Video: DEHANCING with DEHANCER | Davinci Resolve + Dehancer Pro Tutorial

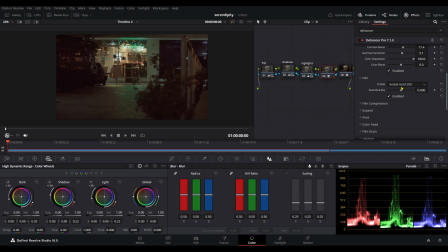247s
When we are done choosing the film looks and such, we will now move on to the film compression. Here, we can adjust the whites and blacks of the clip. We can also adjust the tonal range, also known as the subject luminance range or brightness range.
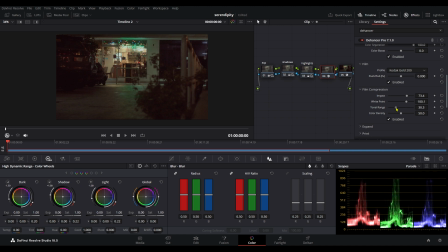264s
It is the difference between the maximum highlights and the minimum shadows amounts of light reflected from a subject. Next up is the expand tab. Here, we can adjust the deepest blacks and whites on our clip. But my clip is already looking decent, but if you want to apply some minor adjustments, you can use this.
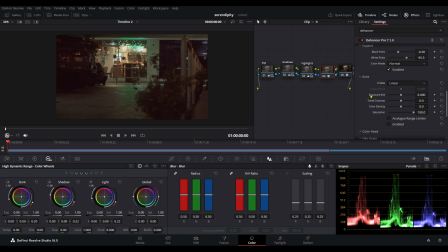286s
Next up is the Print tab. Print tab is also one of the best features of this plugin.
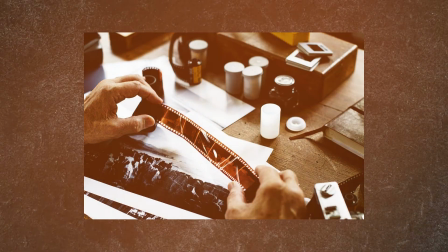291s
Print is basically the last technical stage of the analog movie production.
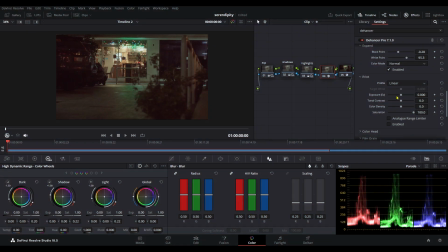296s
It is like the printed or developed films which we can put up in our wallets, frames, and such, but in the digital way. Here, we can choose from different profiles which gives us different results to the clip. Next up is the color head.
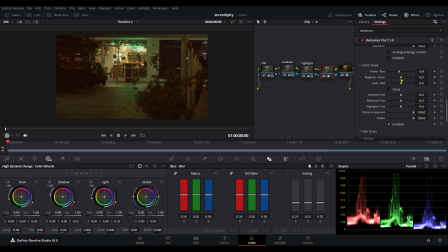311s
Here, we can adjust the colors of our clip and the tones of our clips. Now we will go to the film grain section.
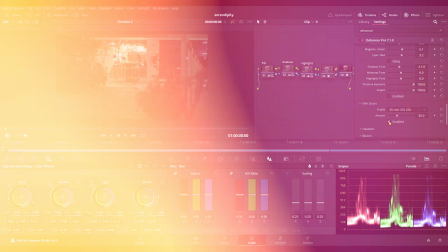320s
Grains are one of the distinct characteristics of film, and there are different types of grains depending on what sizes of film we use.
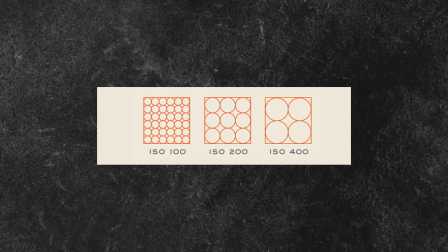327s
The smaller the size of the film, the more noticeable the grains is.
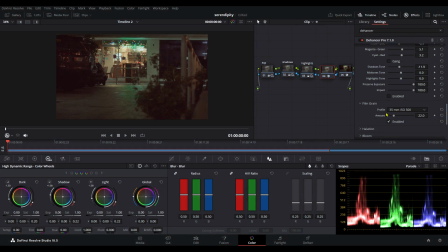330s
But if we want our film grain to be more unique, we can customize it by choosing the custom settings, and here we can adjust the grains according to our liking. Next one is halation.
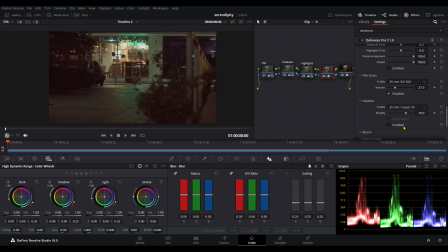343s
Halation is the spreading of light beyond its proper boundaries to form a fog around the edges of a bright image in a photograph or on a television screen.
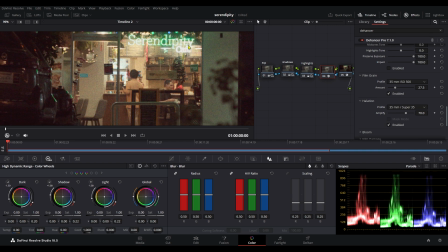350s
We mostly see this on old televisions where the edges on the people or things are highlighted or brighter than normal.
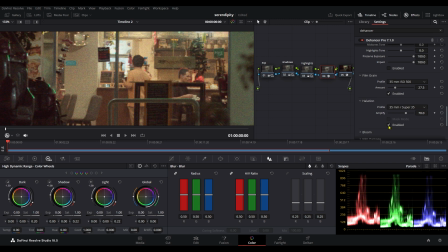357s
This effect is widely used in different cinematic film processes as it gives certain character on the overall look of the film.
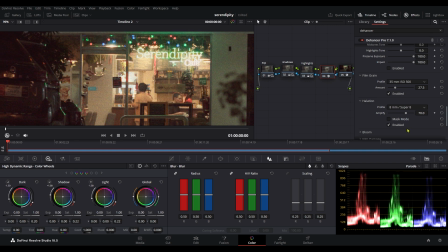363s
Here, we can select different profiles on halation and we can adjust its effect by ramping up the sliders. Honestly, this effect is pretty cool.
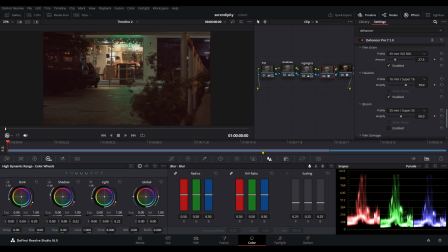378s
Now, we have the bloom. This effect is often partnered with the halation as it gives different texture to highlighted parts of the clip.
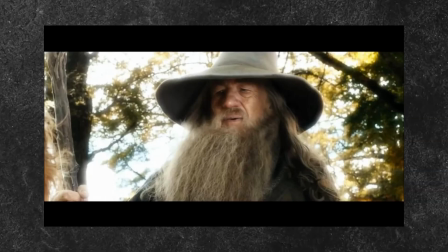385s
It often creates halo effect on the overexposed areas of the videos, making the light spread more.
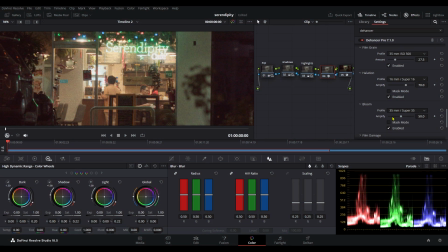391s
This is my favorite effect when I applied vintage looks in my video, to be honest. As we can see, it emphasizes the lights on our clip, making it dreamier and more dramatic. And also, we can adjust it by ramping the sliders.
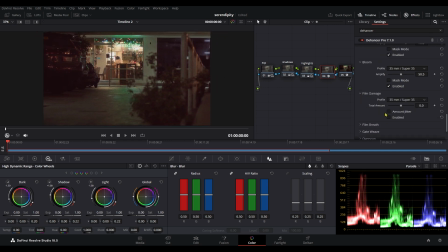409s
Film damage. As the title tells, damage. It gives the damage that films used to have. It replicates the old film's imperfections and flaws of being damaged with time. As we can see here, we can see some scratches on our clip, making it like it was shot on a film video camera.
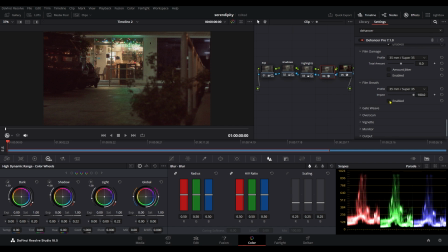430s
Next up is film breathe. It is the noticeable accident change in exposure, contrast, and color from frame to frame as the film moves. There are different profiles to choose from.
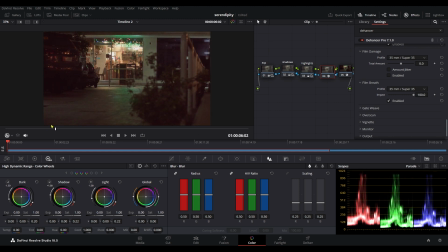445s
And it is up to you on what type of look you want. But for me, I just turned this off since I will not utilize this effect for now. Next is the gate weave. This is a commonly used term that refers to the mechanical swinging of a film strip while it is being pulled through a frame window in a film camera, projector, or video coding device.
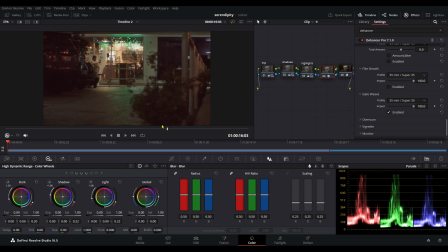464s
It is more noticeable on older movies such as black and white movies since the film roll is not stabilized, which affects the projector's output from the film. From this, we have different film sizes from profiles and we can set it up from custom mode, which we can manipulate how much gate weave we'll put on our clip.
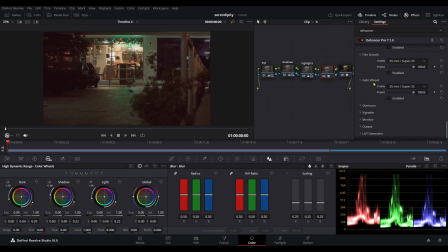481s
But for now, I will just turn this off. Next is the overscan. This is like the film roll that can be seen on the clip itself. When we enable this setting, we can see that our clip is cropped and it added a film gate which makes our clip look more old.